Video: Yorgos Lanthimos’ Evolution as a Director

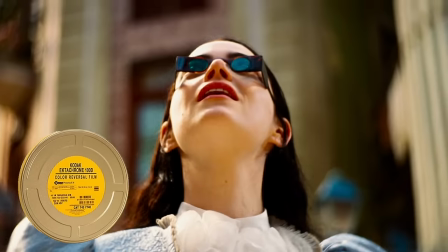[20:34]
So we only used it for a small section of the film. Due to the nature of Ektachrome being a slow stock, they were also only able to use it for less than 30% of the film.
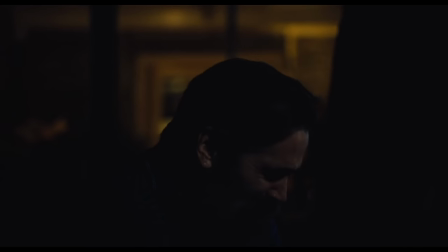[20:42]
Unlike Lanthimos' other 35mm films, which often featured scenes that were under or overexposed and then push or pull processed at a lab,
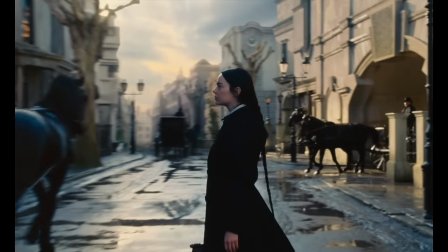[20:50]
the Ektachrome film stock they chose for Poor Things needed proper exposure while shooting, and this required a lot of lights.
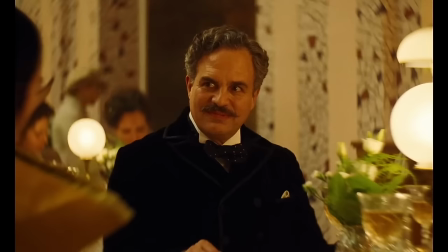[20:57] Bella. Why I keep it in my mouth if it is revolting?
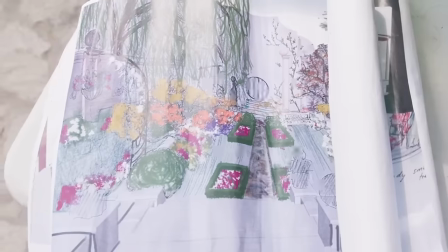[21:00]
This shifting from a preference for natural lighting was not only necessary for exposure, but also due to the film's reliance on sets.
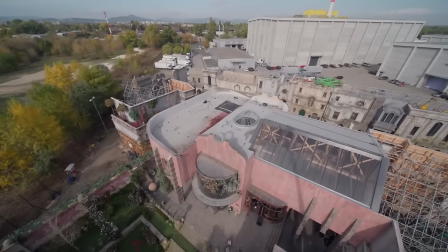[21:06]
The scope of Poor Things saw Lanthimos switching from mostly shooting on location to shooting on massive sets, which presented some practical challenges.
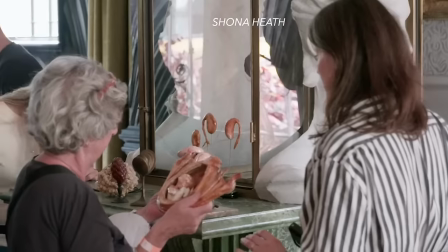[21:14]
Production designers James Price and Shona Heath were not only tasked with building large composite
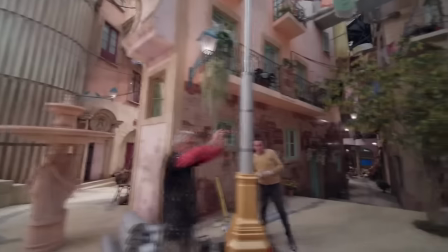[21:19]
sets that immersed the cast and crew in locations ranging from London to Lisbon to Paris,
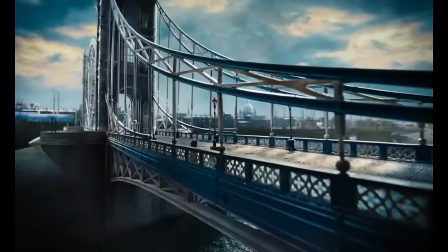[21:24]
but also marrying old film techniques with new. This saw them combining miniatures and painted backdrops with massive LED walls.
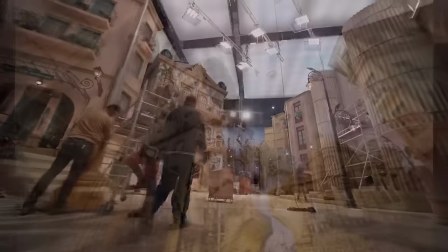[21:32]
And working on such large studio sets meant Lanthimos had to deviate from his preference for natural lighting. There's a lot of things to light, and I've not done that before. So I went into a studio and I'm like, oh my God, these sets are enormous.
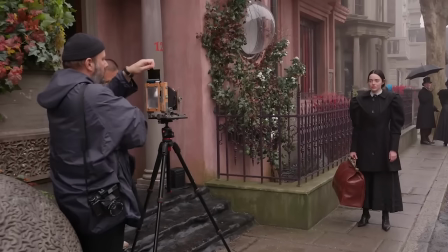[21:45]
How do we kind of get enough light? Even with these changes in Lanthimos' process, elements of his filmmaking style are still present.
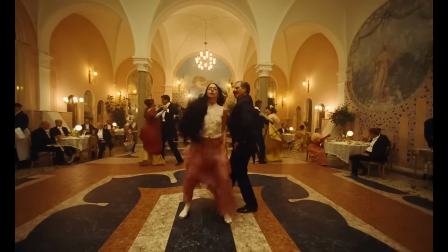[21:52]
This scene in particular was one of the few they were able to shoot on location.
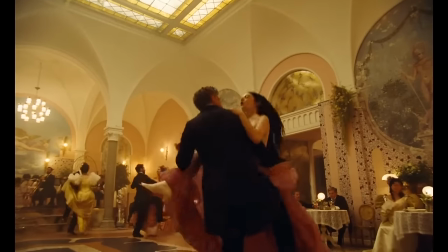[21:56]
And you can see how this change allowed Lanthimos to return to his preference for a more minimal lighting design.
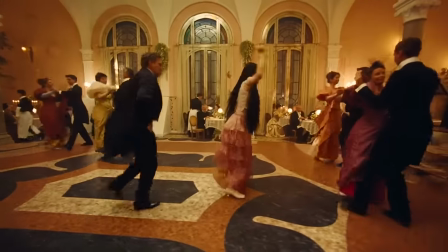[22:01]
Yorgos doesn't really have lights on set.
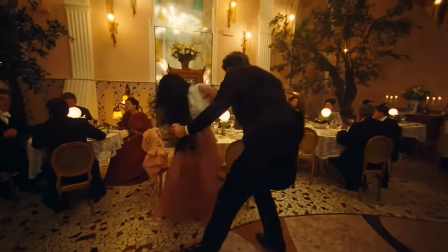[22:04]
We had a lot of practical lights on the tables, kind of on the walls, sconces, and loads of practical lights. We'd light everything so it's got a 360 capability of shooting anywhere you look at any moment where he decides to move the camera.
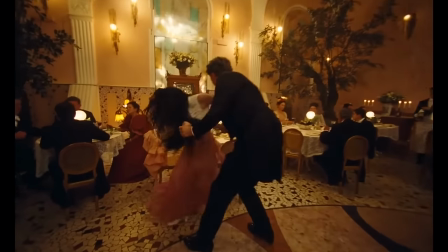[22:19]
That is totally coming from his way of filming. And one of the stylistic choices that he carried forward onto this film was his love of wide-angle lenses.
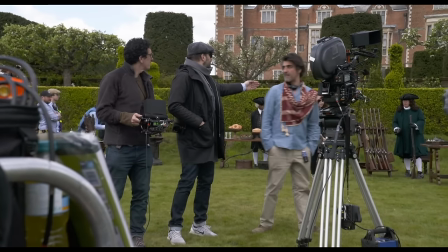[22:27]
After using wide lenses on The Favourite, Lanthimos wanted to continue this approach on Poor Things, but again, take it a step further.
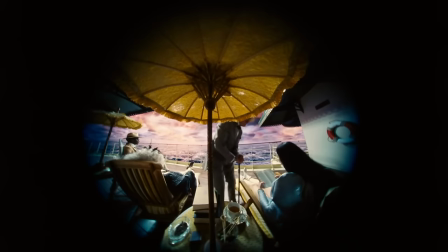[22:34]
This saw DP Robbie Ryan reaching for an ultra-wide Optex 4mm fisheye lens designed for shooting 16mm film. And it worked out perfect because it just created a full circle within the frame to create a kind of a porthole sort of feel so that you kind of, you're looking into another world.
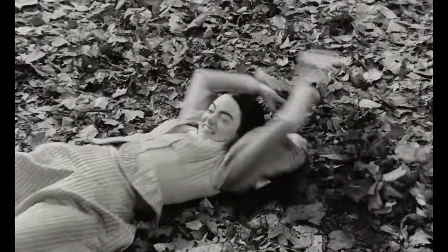[22:50]
Ryan also relied on Rehouse Petzval lenses formerly used on film projectors to add softness to the image and lend an early photography feel to the film.
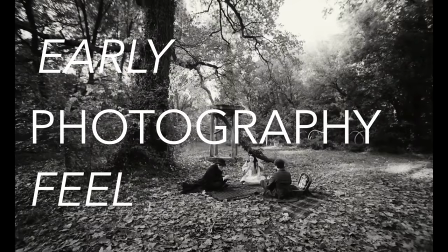[22:59]
For some reason in nature, they really bend the bokeh.
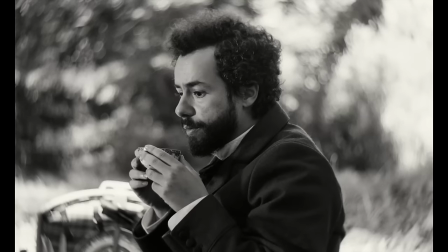[23:02]
Like it looks so beautiful because it's kind of got this crazy shallowness to it in a sort of spherical way.
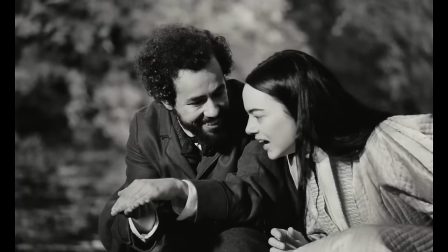[23:08]
And we kind of decided to go with these as our like portrait lens. I love them and they're so beautiful, especially in nature, you know?
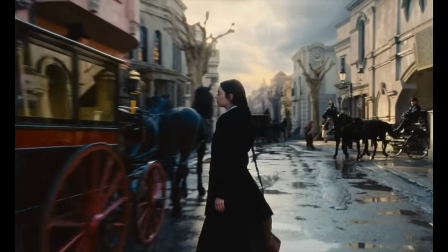[23:15]
But perhaps one of the biggest changes was the extensive use of zooms in camera movement.
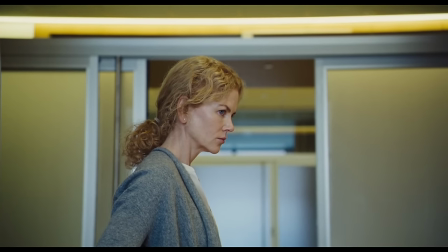[23:20]
While certainly present in Lanthimos' prior work, ultimately his disdain for conventional coverage saw him putting zooms in camera movement to greater use in this film.
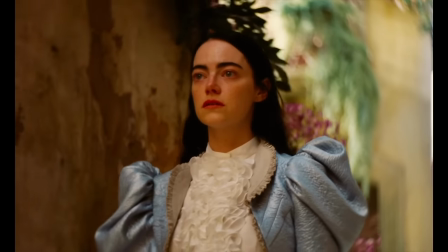[23:28]
Yorgos wanted to get something that was optically very, very impossible, unfortunately,
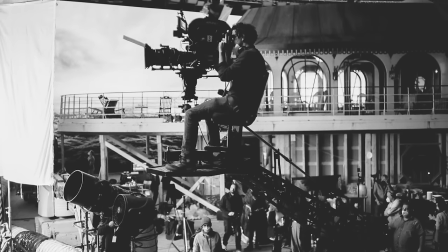[23:33]
but it was to try and get a lens that was something like a 12mm lens that would zoom up to 150mm.
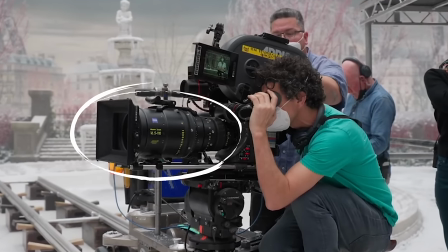[23:39]
And we ended up finding a lens that was 16.5 to 110mm zoom, which was made by Zeiss, and it's called a master zoom.
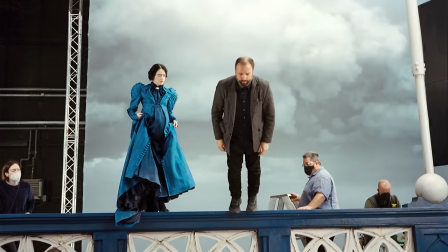[23:47]
And it's huge. It's a really big lump of glass. We ended up using that an awful lot because he wanted to try and do a lot of developing shots through a zoom.
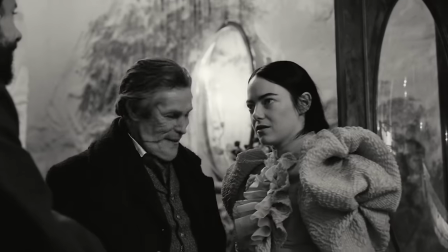[23:55]
And the whole film, if you watch it, has an awful lot of zooms in it. And a big part of setting up scenes in this way saw Ryan operating most of the camera shots on a dolly and crane. It's always one camera. It's always on a dolly and track. So it's either static or it's moving a bit.
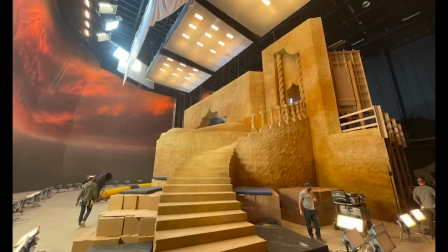[24:09]
Which lent itself to Lanthimos' preference for speedy setups as the track was something that could be quickly laid down inside the tight studio sets.
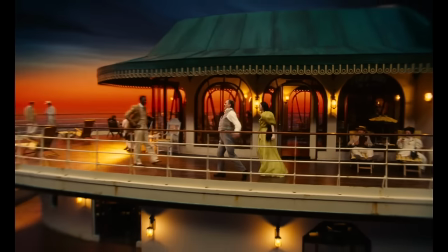[24:16]
You know, in Poor Things, there's a lot of movement or zooms as well that might be a little subtle within the whole construction.
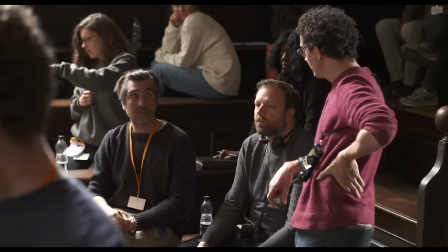[24:24]
I'm seeing your style evolve with each film. I mean, like, you know, I know you've been working with Robbie Ryan for these last two films.
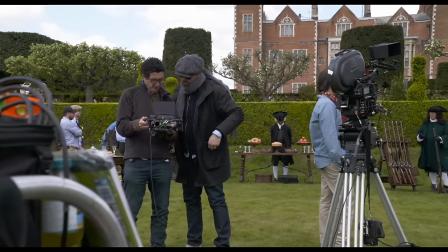[24:31]
For us, it's just like building a language, like a filmic language.